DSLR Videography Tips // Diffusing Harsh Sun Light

So there's a lot of lights you can shoot in. Most people wouldn't prefer the harsh sunlight that we're going to stick our subject in right now.
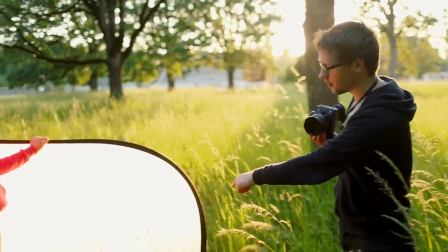0:12 And if you want, the way to remedy that is this diffusion panel. So what I'm going to do is show you what it looks like without that first.
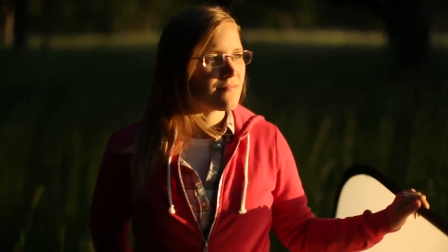0:19 And again, you can get some really cool looks, but depending how you're shooting it and what the background is going to be and how it's lit, they might just be the only thing that's kind of lit. Because obviously if we're white your skin is going to be brighter than anything else. So you can see you can really get some cool looks with this. But, hold on. I'm going to stick this up.
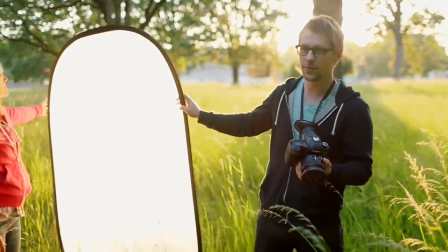0:40 Now I typically wouldn't have the subject hold this, but for demonstration purposes, we're going to.
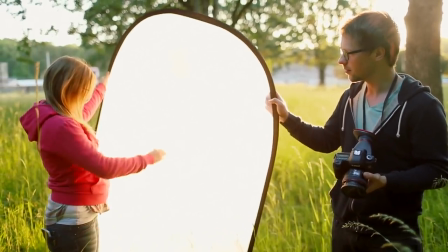0:46 So get it nice and close. And go ahead and look at right here.
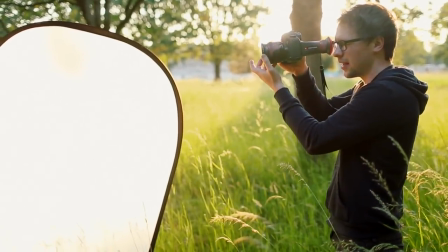0:51 And now look at the difference right here. It's going to be darker, so I'm going to dial down my ND.
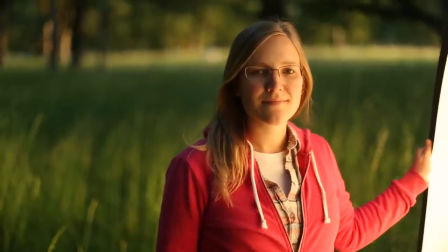1:00 and exposed for her left side of her face. And the light is just beautiful. And with this, you can do so many different shots. This is obviously only one angle. So if I wanted to move and change my angle,
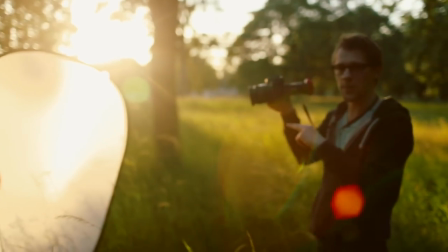1:15 again, that diffusion panel might not be that close typically,
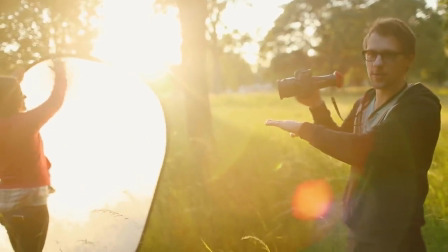1:18 but where it's at, and yeah, you might need somebody to hold it cause it will blow away with a big gust of wind.
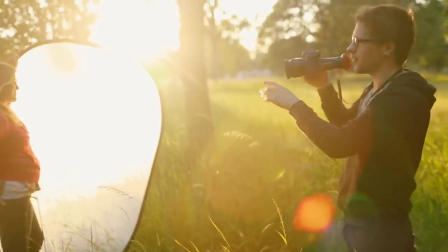1:25 But the cool thing about this is if you're, you want to just throw it down real quick.
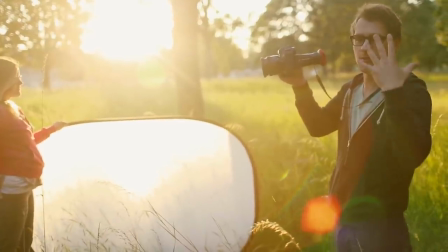1:29 you can see the difference from that harsh rim of sun to nice diffused light so we can even do something like this this is on the whim come here
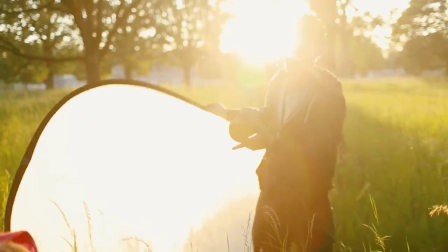1:37 go ahead and like sit down in the grass or something by the way this is my assistant's beautiful wife so so right here i'm
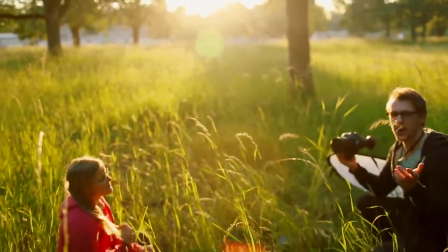1:45 gonna do no diffusion panel i'm gonna get down in the grass and now imagine we're having like a couple hang out in the grass or something some jazz like
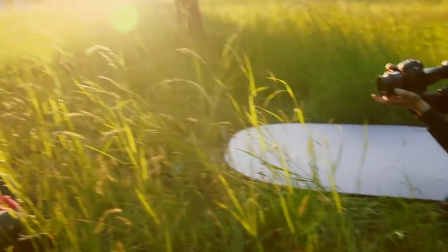1:51 that now it looks pretty cool just like this and I like how that looks,
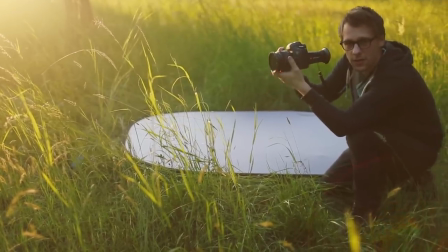1:59 but let's diffuse it a little and see what it looks like.
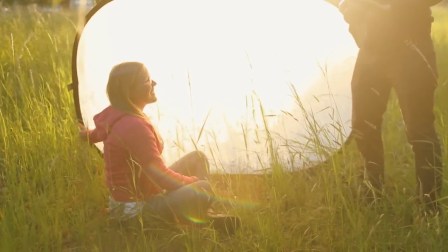2:05 So see if you can somehow hold that. Not going to be easy. I need another person.
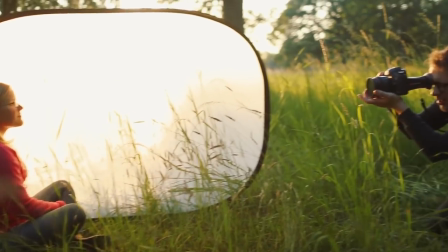2:11 All right. And here we go. That light is awesome.
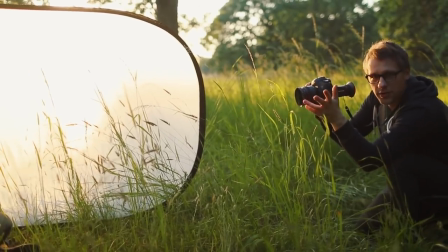2:19 Now imagine if you had two people in the scene, or depending on what you're shooting, it doesn't really matter, but the diffusion on that light is just so much better.
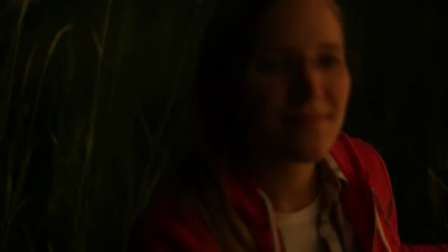2:27 If we get it even closer, dim the ND a little bit,
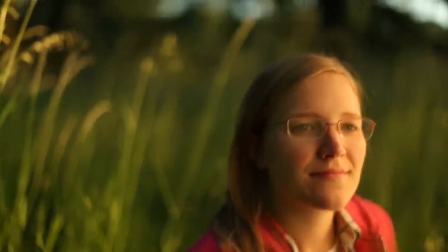2:32 you can see how beautiful that light is and how that background is just popping on those greens. So guys, hope you liked that quick tip. Please stay tuned, subscribe, share it, like it.
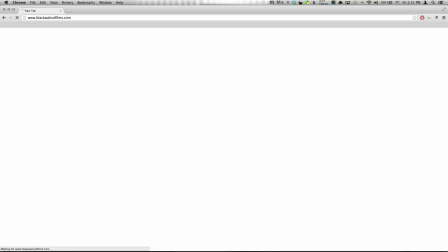2:45 Go to our new website, blackwalnutfilms.com where you can see our new video of a wedding film we just shot.
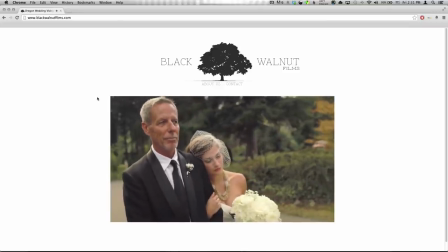2:51 And please stay tuned because we're going to be talking about a lot of subjects. audio which is a very very hard one for a lot of people
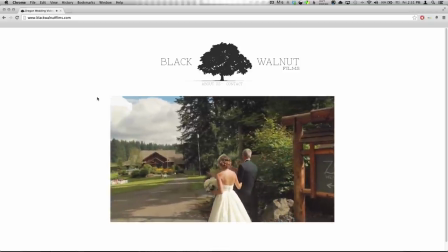2:57 especially at weddings it's the last thing on your mind and half of the time it fails so we're gonna talk to you about our struggles and
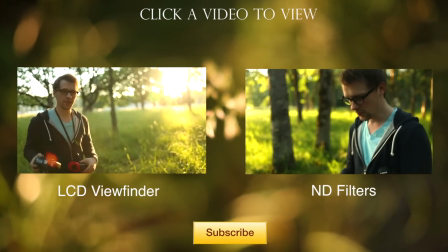3:04 things that we dealt with when we've been shooting weddings and huge events audio video lighting and all of that jazz settings on the camera
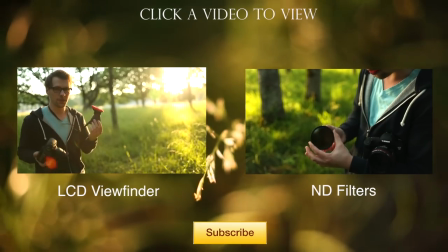3:11 lens choices stabilization monopods anything you can think of we're gonna be talking about so subscribe share it with all your friends and we'll see you soon